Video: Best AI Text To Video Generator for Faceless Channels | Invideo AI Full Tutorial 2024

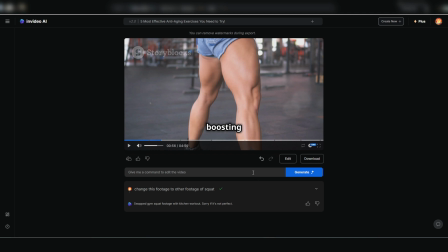493s
It's an incredibly simple and user-friendly method, even if you lack advanced video editing skills.
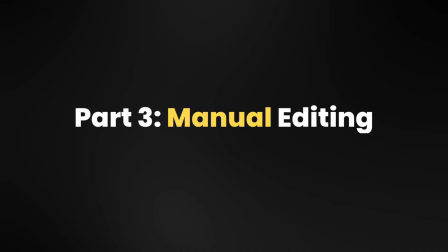499s
Now, let's move on to the next part. Part 3, manual video editing. To manually edit, click edit.
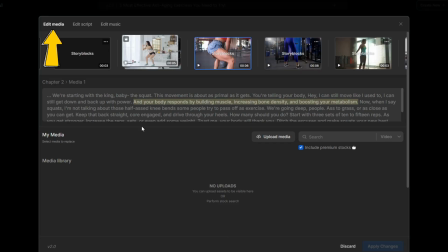505s
Here you'll have 3 editing categories. Edit media, edit script, edit music.
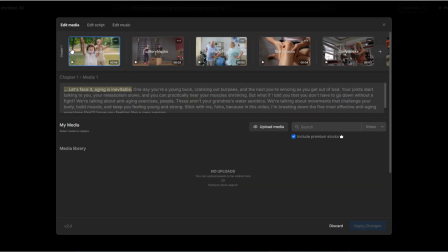510s
Let's start with edit media. Click on any footage. Each clip corresponds to a specific part of the script below, making it easy to visualize.
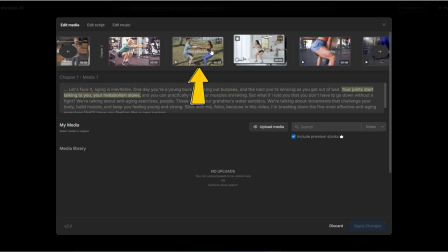518s
Suppose I want to replace this footage. I want to select a clip that isn't from premium stocks, so I'll untick this option, as Invideo's free version doesn't have access to premium footage.
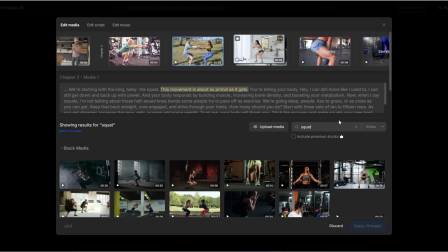528s
And the cheapest paid plan limits you to just 80 clips per month. I'll type here to find another squat clip.
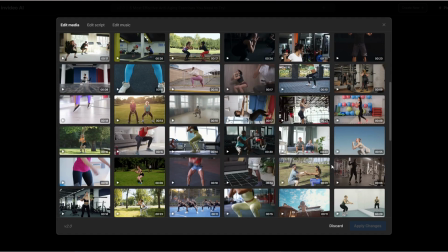534s
Plenty of choices from Storyblocks stock footage. Simple, right? Your job is to check and reselect the footage. Now notice these 3 little dots on each footage clip.
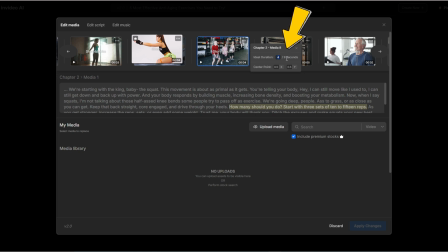544s
Click here to adjust the clip length as needed and customize the footage display using the settings below. In addition to using the stock footage linked with Invideo, you can upload your own media to combine with the AI selected footage. I'll detail this combination in the final part of the video, which will make your video incredibly engaging.
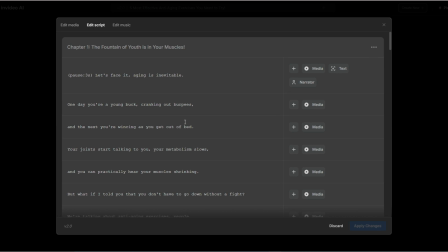562s
Next, let's talk about the edit script section. Here you can fine-tune the script generated by the AI. Any edits you make will instantly update the video, just like when you typed a prompt and Invideo updated the video in real time. When you click on the media section, you'll see the keywords the AI used to select footage.
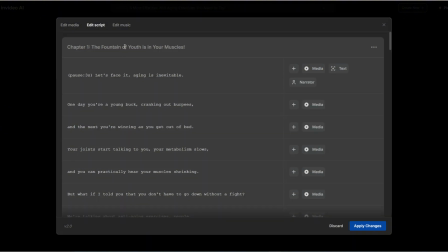580s
That's all you need to know. There's no need to alter this part. Your main task here is to carefully review the script and make any necessary adjustments.
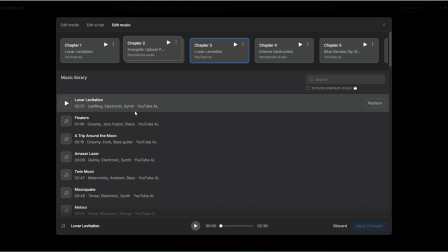587s
Finally, let's move to edit music. Here you can manually select new music for each section by clicking on a chapter,
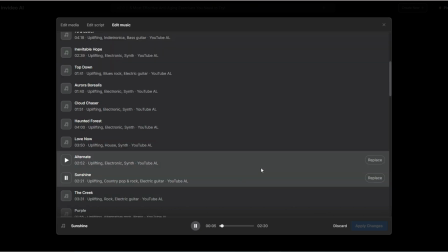595s
choosing a suitable track from the options below, and clicking Replace, then Apply Change to swap out the music.
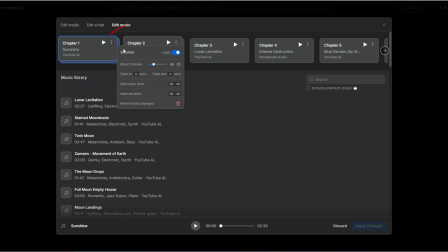602s
You can also adjust the background music volume by clicking here, and drag the volume slider to suit your video. You can even fade the music in at the beginning and out at the end by adjusting the fade in and fade out times here. You can also choose a different section of the track to start playing by specifying the time here. Explore these small details on your own, alright?
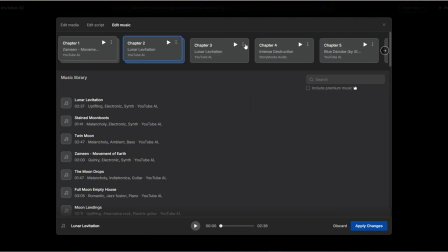621s
I've walked you through two methods to edit your video using Invideo, allowing you to create a polished final product.
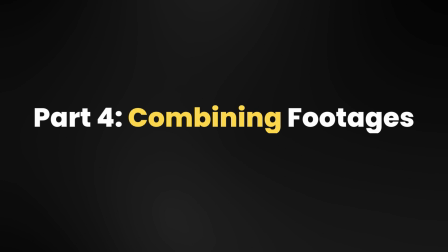627s
Let's move on to the last part. Part 4, combining your footage with AI-generated footage. To make your video more engaging and in-depth, combine your custom footage with the AI-generated clips.
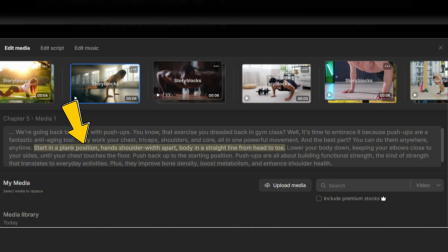639s
Take a look at this script segment. It discusses push-up techniques, and if we only use the basic push-up footage generated by Invideo, viewers might not fully grasp the technique you're trying to convey. So, for this technical part, I'll prepare my own footage. Now read the instructional content carefully and we'll gather resources from Google to craft the video.
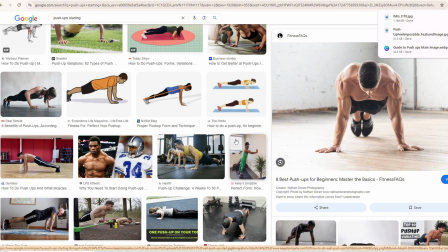658s
I'll search for images showing the correct push-up starting position as described in the script, along with other necessary images.
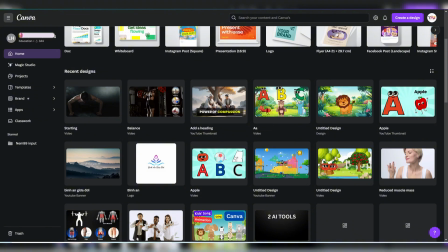664s
Then I'll upload them to Canva to create my video segment. On Canva, click Create a Design and select Video.
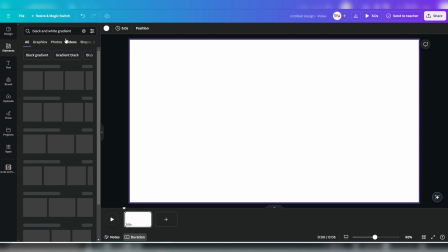671s
First, I'll select a black background by clicking on Elements and searching for black and white gradient, choosing a graphic and dragging it over.
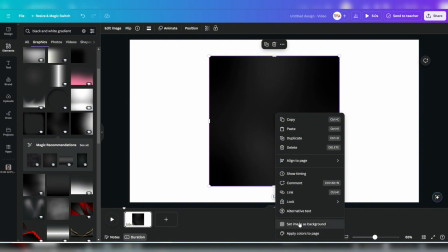678s
Right-click and select Set Image as Background. Then I'll drag in the image I uploaded to Canva,
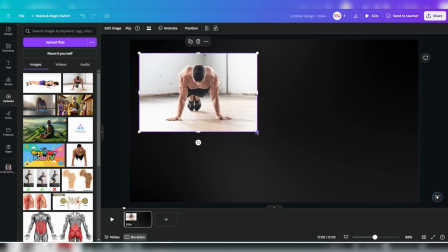685s
one showing the correct push-up starting position in vertical format, and another graphic image in horizontal format.
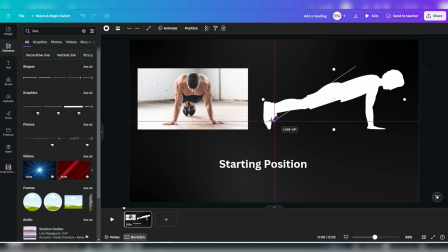691s
The script also mentions keeping the body straight from head to toe, so I'll use a dashed line from Element to illustrate this, changing its color for better visibility.
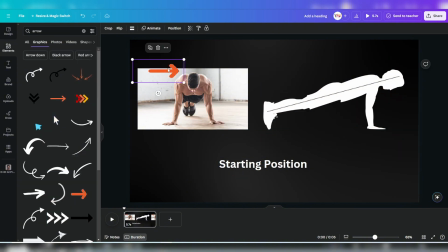700s
I'll add an arrow to highlight this correct position.
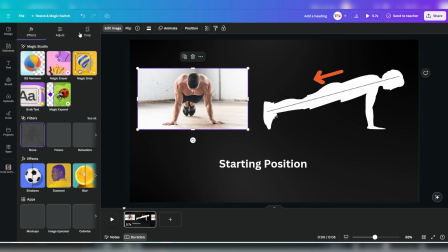704s
For the image, I'll remove the background by clicking on the image, selecting Edit Image, and then BG Remover.
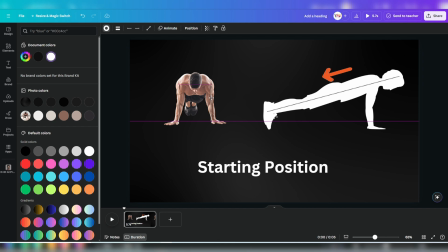711s
I'll apply the same dashed line and arrow to highlight the correct form. I'll position the text at the top to avoid overlap with the video subtitles.
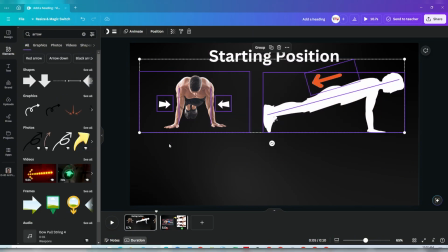719s
Now, the first footage showcasing the correct starting position for push-ups is ready.
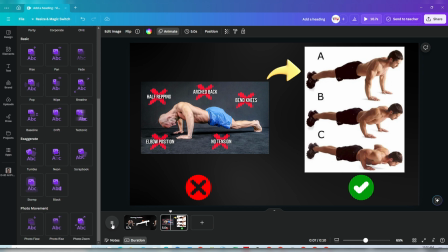723s
I'll do the same to create a second clip, comparing the correct and incorrect push-up techniques, providing viewers with a clear visual understanding.
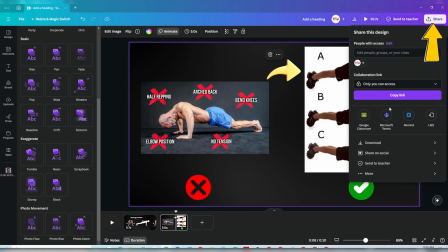731s
Next, download these clips from Canva by clicking Share.